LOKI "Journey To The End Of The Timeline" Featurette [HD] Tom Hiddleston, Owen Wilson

Anyone who's seen Marvel Studios' Loki knows that we are exploring new corners of the MCU, which is why I'm speaking with VFX supervisor Brad Parker. Hey, Brad. Hey there. So let's speak a little bit about the Time Variance Authority.
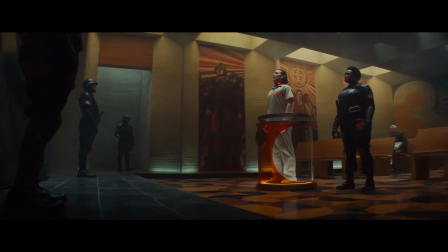0:16 It's the first new location we get to see Loki in. How would you describe the overall aesthetic of the TVA? Well, the TVA has this really cool sort of retro futuristic look to it.
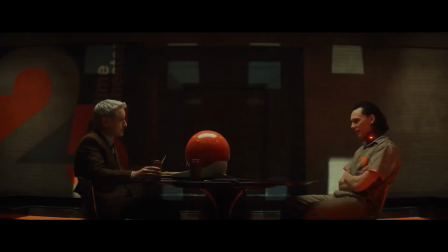0:26 There are elements of sort of analog technology. and early 1980s digital technology,
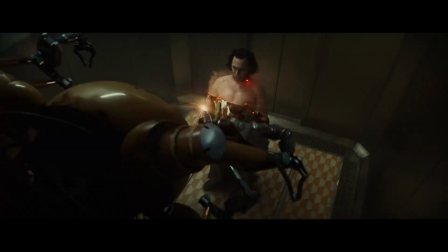0:33 mixed with a few technologies that are very much from the future.
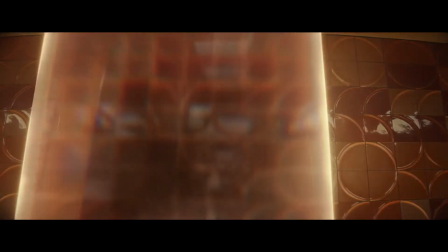0:36 So that's sort of mashed together into this very unique aesthetic, but has this kind of patina of being something that may have happened in the past,
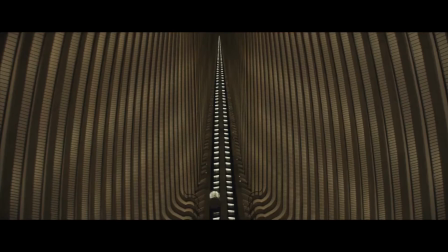0:43 even though the size, scope, and scale of it feels like it must be in the future. It really is appropriately a timeless look, and you can really see that in the expanse at the TVA.
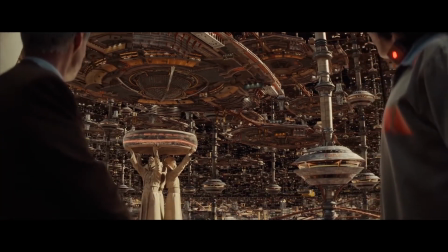0:54 How do you take actors and put them into a shot like that?
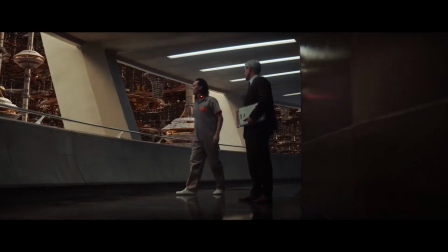0:57 Everything beyond the window that Loki and Mobius are standing in front of was created digitally.
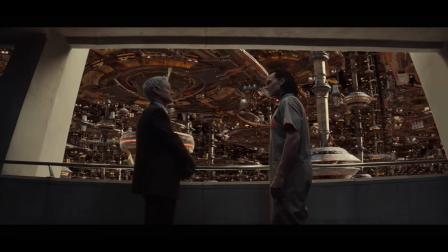1:04 On set we had a hallway and a window frame and our actors were able to look out into a blue screen, but everything beyond that was created entirely in the computer. So then once you have all of those elements, how do you build out The Expanse with your team? So building something like The Expanse takes a lot of artists building a lot of individual elements.
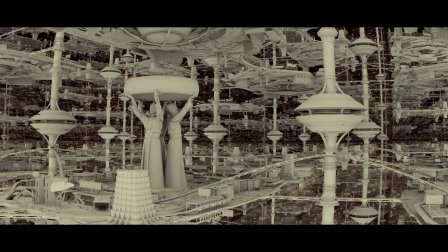1:26 That can run anywhere from the basic architecture, meaning the sort of columns and posts and walls that comprise the structures inside the expanse,
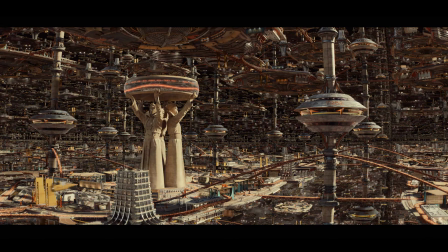1:35 but also atmospheric effects like clouds and fog and little vehicles flying around. An insane amount of detail goes into creating something like the expanse. Another place that we see that immense detail is at the archives at the TVA.
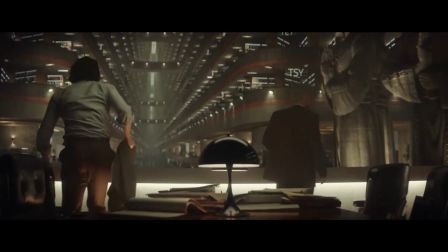1:49 What kind of work goes into filling out that space? Yeah, so the archives are really interesting.
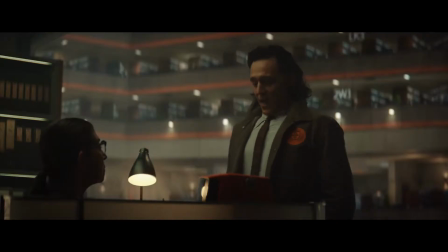1:54 production actually filmed in a real hotel in Atlanta and the archives were sort of an extension of that so that's a good example of
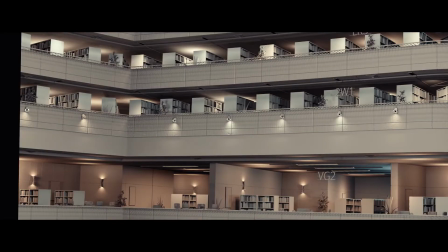2:03 digital set extensions where we started with a real place but the real place wasn't as
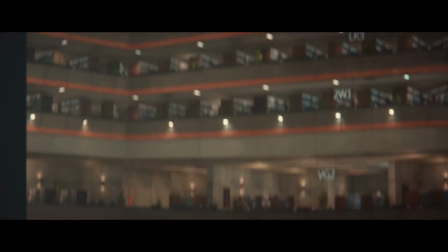2:08 large and you know didn't create this kind of infinite archive feel but it did give us a really good guide as to what the architecture would be and what sort of the palette of the space would
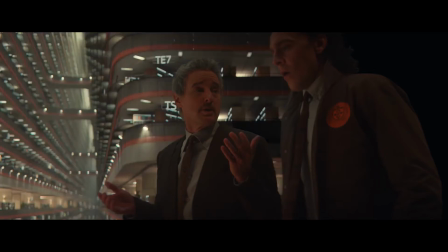2:17 be so we were able to kind of riff off of that and build something much larger,
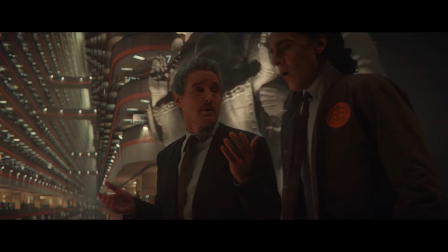2:23 much more infinite looking, based on that kind of real world practical photography.
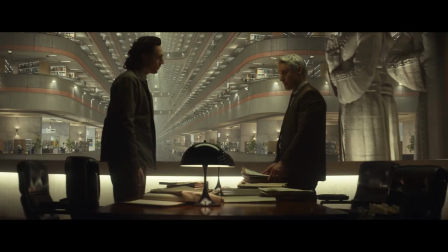2:28 And that's something that I would add is that when you're able to mix real places with visual effects, the results are often very, very believable. It's a great way to work. So could you talk us through the layers that pull together that whole shot?
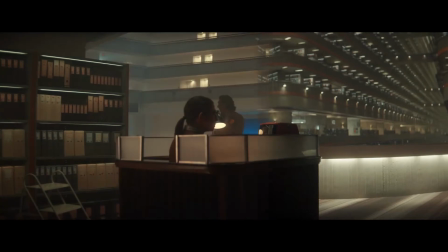2:41 When we're creating a digital set extension, we'll get what's called a plate. And a plate is basically the photography with no visual effects and will match the lens.
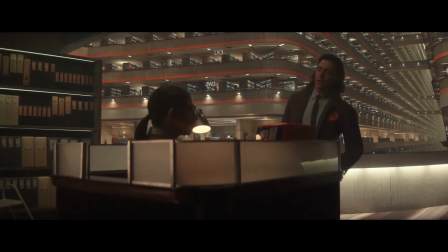2:49 So anything Everything that we build digitally looks like it was photographed by the cinematographer.
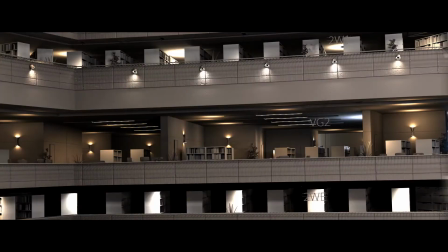2:54 The next step would be to add a 3D model that represents the architecture and details.
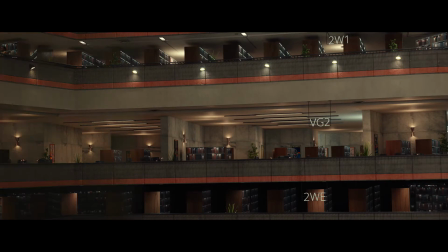2:59 Things like, you know, all the books on the bookshelves, for example. All of those details are combined together into a shot that's then composited. Absolutely incredible. But now let's fast forward to the end of the series where we go on this epic journey to the Citadel. What goes into bringing that kind of sequence to life? So in order to create this travel through time and space, we started with a rough guide that the editorial department put together. This was a series of clips and pre-visualizations of the sort of travel experience, you know, which planets we'd pass by, which black holes we'd travel through, and how long the entire sequence might take.
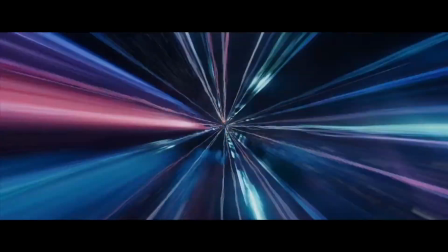3:37 So based on that, our team of digital artists started to create sort of space geography, those structures,
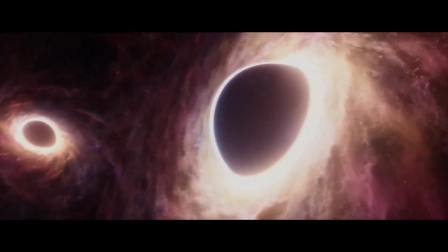3:44 the material that we travel through, the black holes that we travel through, and kind of place them all out into a sequence that's then sort of approved by the director and our editors. Once that is all approved, we work on refining it and making it look believable and realistic.